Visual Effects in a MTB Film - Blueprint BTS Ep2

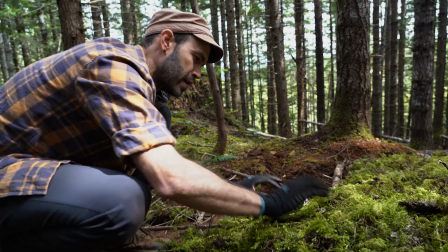Yeah, that's good. That's all we need there. You know, we're trying to blend species of moss together in a seamless fashion.
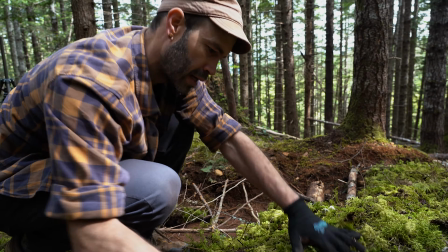I'd like to call this the Bob Moss method, after the amazing painter Bob Ross.
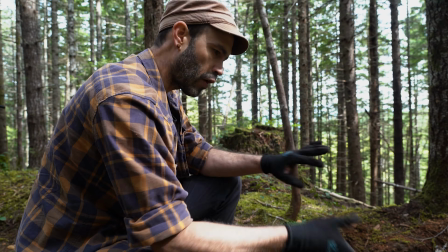But we're trying to just kind of create a nice gradual transition so it doesn't obviously look like there's a trail already built here.
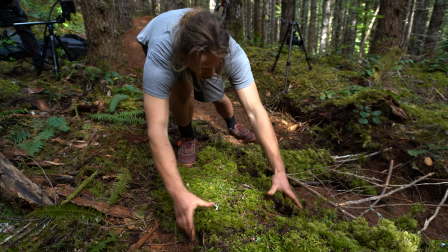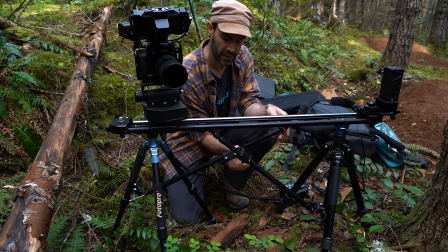Just putting some extra reinforcement on this now. These cross arms just kind of lock the whole thing together. Okay, so we have the sections mossed that we need to moss. We're now just kind of waiting on the weather. We think we might have a little bit of a window, but there's some blue sky coming. I think we're gonna try to get a shot in the bag and hope that we get another window soon. We only need a couple minutes to really get the shots that we're trying to capture. So as long as there's intermittent clouds, it should work out okay. So we got the berm cleared, all the moss is away. We're just gonna do a quick rake and then Mark will slap pack it in just to make it look like it's that first ride of the trail. And then in between every single rundown, we'll just pack it so there's no tire marks as we do different takes and get the one that we like.
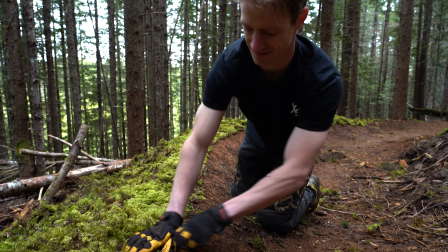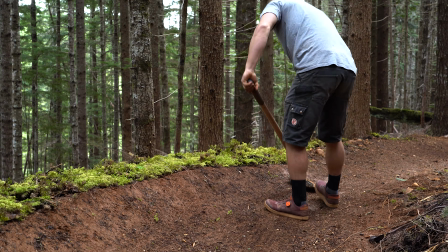We kind of do a ridiculous amount of manicuring for these shots because there's only so many of them in the video and they take so much energy to do. We kind of are like fully buffing these, cleaning off any little bits of moss. It seems kind of ridiculous, but they take a lot of work, so I might as well make them look really good.
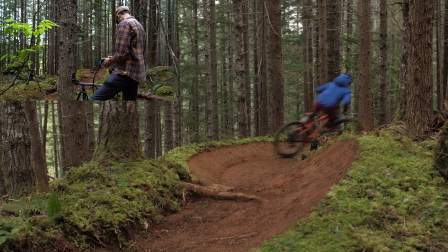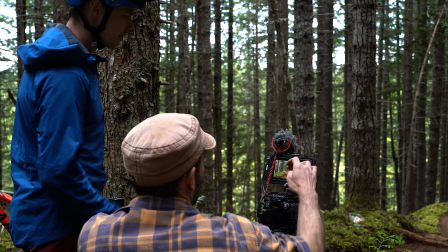At the beginning looks a little bit slow, but the back end looks good, I think. So we're on shot number 3. We're just gonna get a few in the bag just to have some safeties in case any of them don't look good.
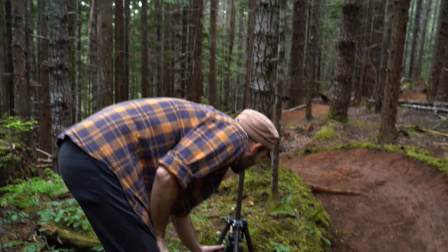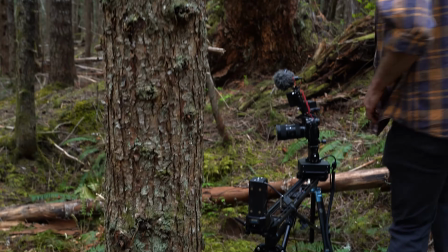Okay, ready?
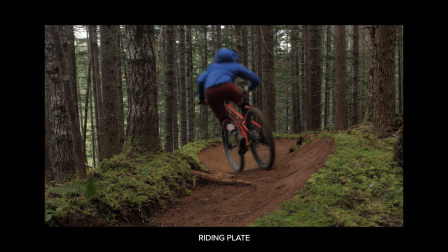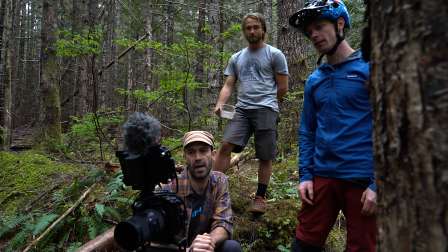Yeah, that one looked good. That's pretty good. Yeah. Yeah. I don't know, I'm happy with that if you're happy with that.
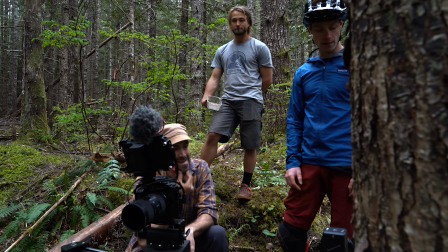Yeah. Yeah. That's cool. Cool. All right, let's get audio. Okay. So after we get the riding shots, we just get a clean audio. So we have him come through again on his bike and try to match his riding as best as possible. Because the slider has a bit of a noise to it, it just picks it up in the audio. I think we call that good. Right now we're trying to figure out what we're calling rough to buff. Same idea as the raw forest shots to a completed trail, but it's a little bit easier to execute because the trail is built. We're not putting moss on it. We're just kind of roughing it up with a rake so it sort of looks like a partially built trail, and then we'll slap pack it to a nice shine. And this is just allowing us to get more visual effects into the film without all that work with the moss. And this feature is so large, it would be pretty tough to actually moss it in.
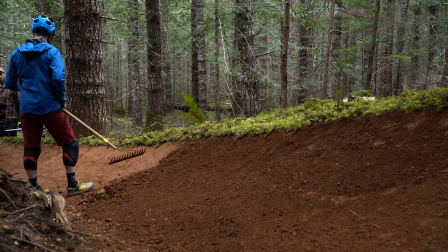I might need a little more bit dirt, more. probably for the very end, eh? Yeah. And a teeny bit up there too.
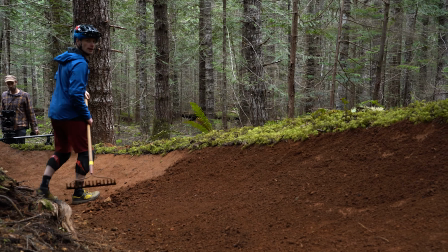Yeah.
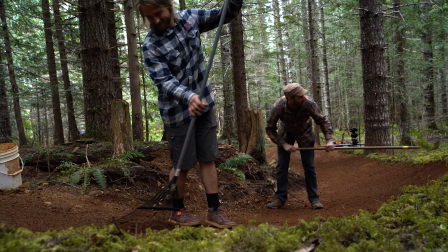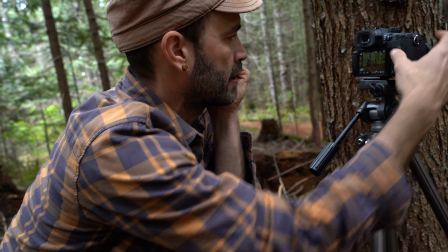Not totally happy with this frame, it's okay. I was hoping to, I don't know, I want this sort of blurry foreground element.
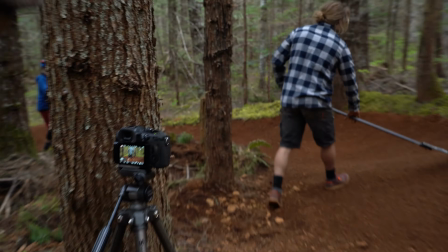You know what I think I'm gonna do actually is, I'm gonna get a fern. I think we need a fern. Whenever it doesn't look good, just get a fern.
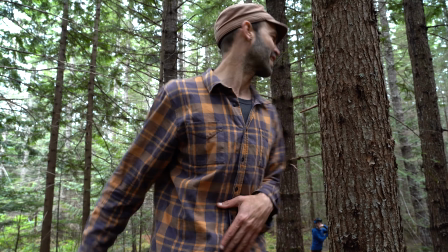Fixes everything. There you go.
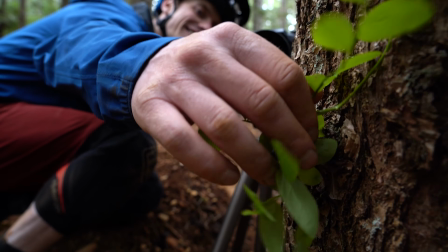Perfect. So cinematic, man. I know. This is like the best shot ever now.
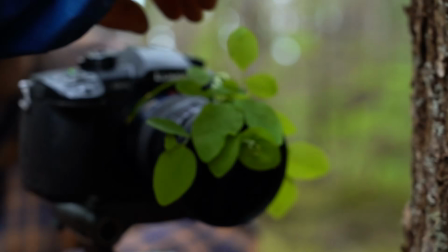Oh man, look at that. Tape it to the camera. There we go. Hang it off the front a little further.
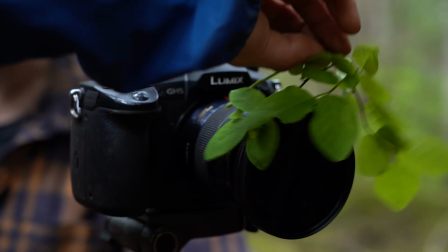It's like you're in the jungle. I know, that's what we want. There you go.